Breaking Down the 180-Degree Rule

Hey everyone, you're about to watch Breaking Down the 180 Degree Rule. We wanted to remind everyone that you can find more segments covering a variety of video production topics at videomaker.com. To check it out, just click on the link in the description below. For more great content, go to videomaker.com, four times the video,
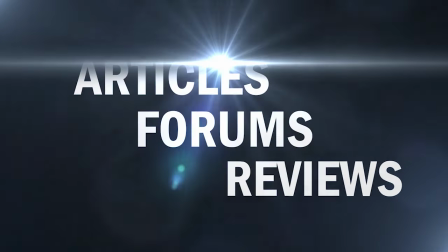(0:20)
articles, forums, reviews, and more. videomaker.com There's a lot more to shooting a great scene than just planting a camera somewhere and yelling action. We all want to shoot a scene that can be cut together to achieve great continuity with a good variety of shots. The 180 degree rule is a useful tool to help you achieve this.
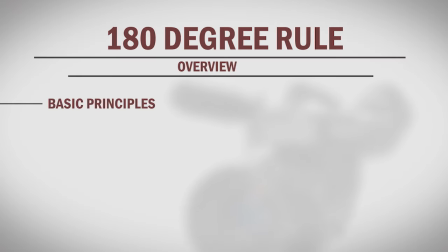(0:44)
In this segment, we talk about the basic principles of the rule, establishing action lines,
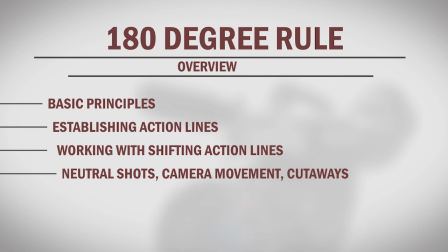(0:50)
working with shifting action lines, and redefining the action line using neutral shots, camera movement and cutaways. Knowing how to apply the 180 degree rule and when you might want to break it can take your production skills to the next level.
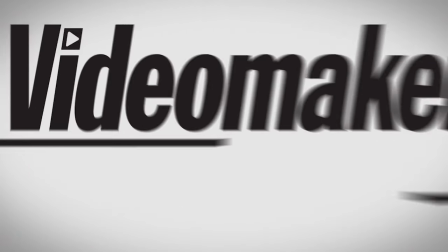(1:05)
rule.
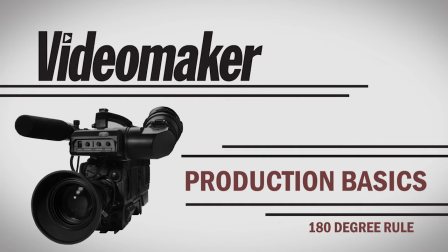The basic idea behind the 180 degree rule is to establish and maintain the screen direction of your actors or action in the scene. Failure to follow the rule can make scenes difficult to follow for your audience. The most important factor in working with the 180 degree rule is knowing how to establish a line of action.
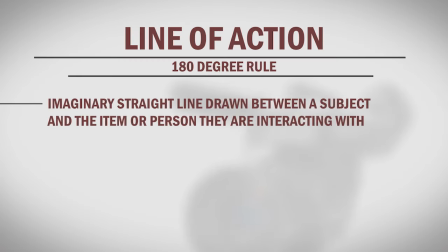(1:33)
The line of action is an imaginary straight line that is drawn between a subject and an item or
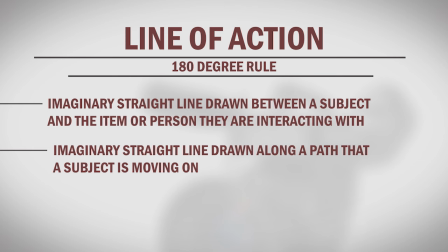(1:38)
person they are interacting with or a straight line drawn along a path that a subject is moving on. Let's look at two actors positioned for a dialogue scene as an example.
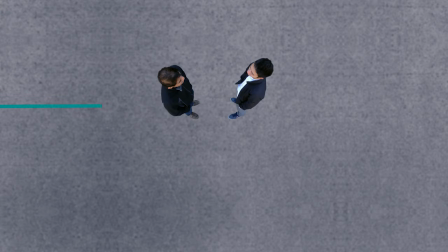(1:48)
If we look at this scene from overhead we can draw a straight line from actor 1 sight line to actor 2's. This is our line of action for this scene. The 180 degree rule states that once you place your camera on one side of the line you should keep all your
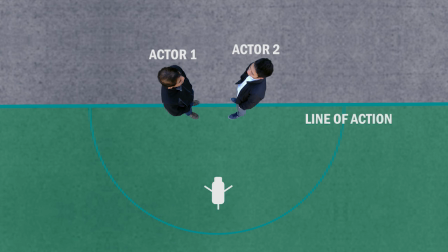(2:04)
shots within the 180 degree arc on the same side of the line in order to maintain proper screen direction. When you first introduce a scene, you'll typically have an establishing shot to help orient your viewers.
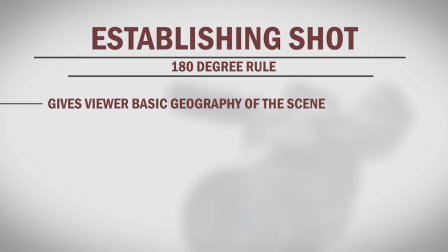(2:18)
The establishing shot gives the viewer the basic geography of the scene and determines the screen direction of the actors or action.
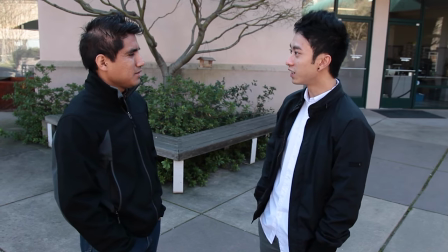(2:25)
This is the establishing shot for our scene. An actor one faces screen right and actor two faces screen left.
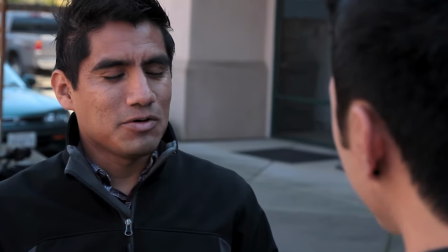(2:33)
As long as the camera doesn't cross our action line, our actors sight lines stay consistent.
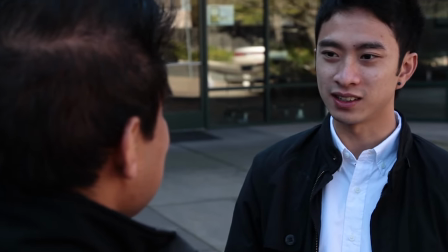(2:39)
This prevents the viewer from being confused or disoriented.
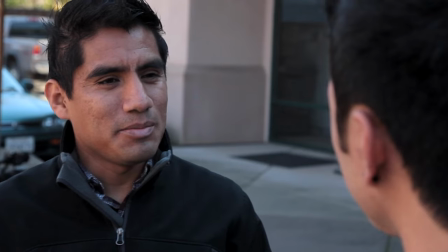(2:44)
In contrast, if we cut to a shot that has the camera placed on the opposing side of the action line,
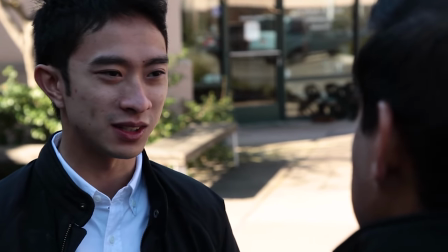(2:50)
our actors are now facing the opposite direction and their sight lines will not match up properly.
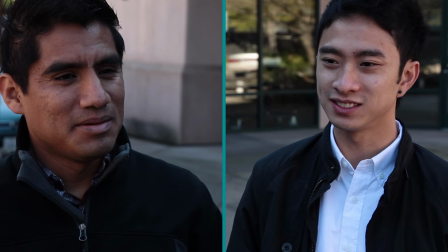(2:56)
Taking a look at the two shots in split screen clearly demonstrates the concept. When shot properly, our actors look toward each other.
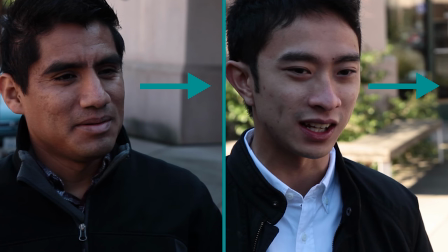(3:04)
When the 180 degree rule is broken, our actors no longer appear to be looking toward each other. We can also apply the 180 degree rule to action, such as a person walking.
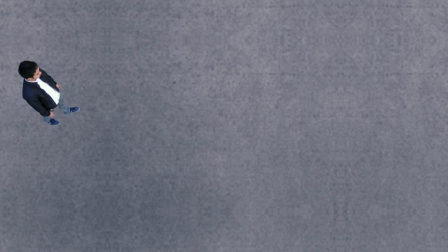(3:16)
Let's take a look from overhead. We can establish our line of action by drawing a straight line in the direction he is moving.
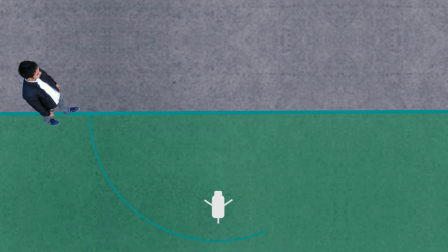(3:24)
If we place our camera on this side of the action line, our actor will be moving from screen left to screen right.
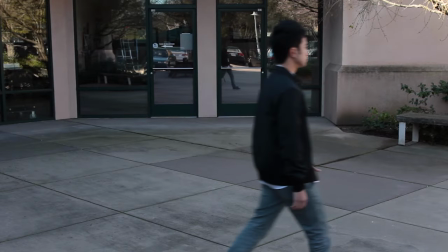(3:31)
We can change angles freely on the same side of the line without altering the screen direction of the actor.
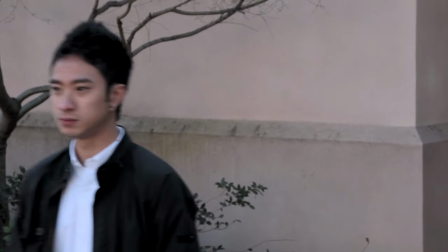(3:39)
If we were to move our camera across the line and cut to that shot, it will appear to the viewer as if the actor is traveling the opposite direction. This holds true for cars as well, and it's extremely important in sports as you don't want to have a player running toward the goal line then cut to a shot that makes them appear to be running the opposite way.
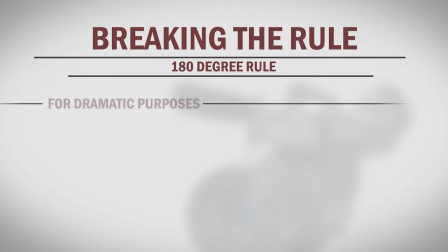(3:59)
Of course you could break the 180 degree rule for dramatic purposes if the story supports it.
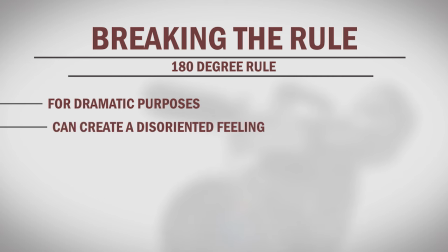(4:05)
If your character is disoriented or lost it can give the audience the same feeling.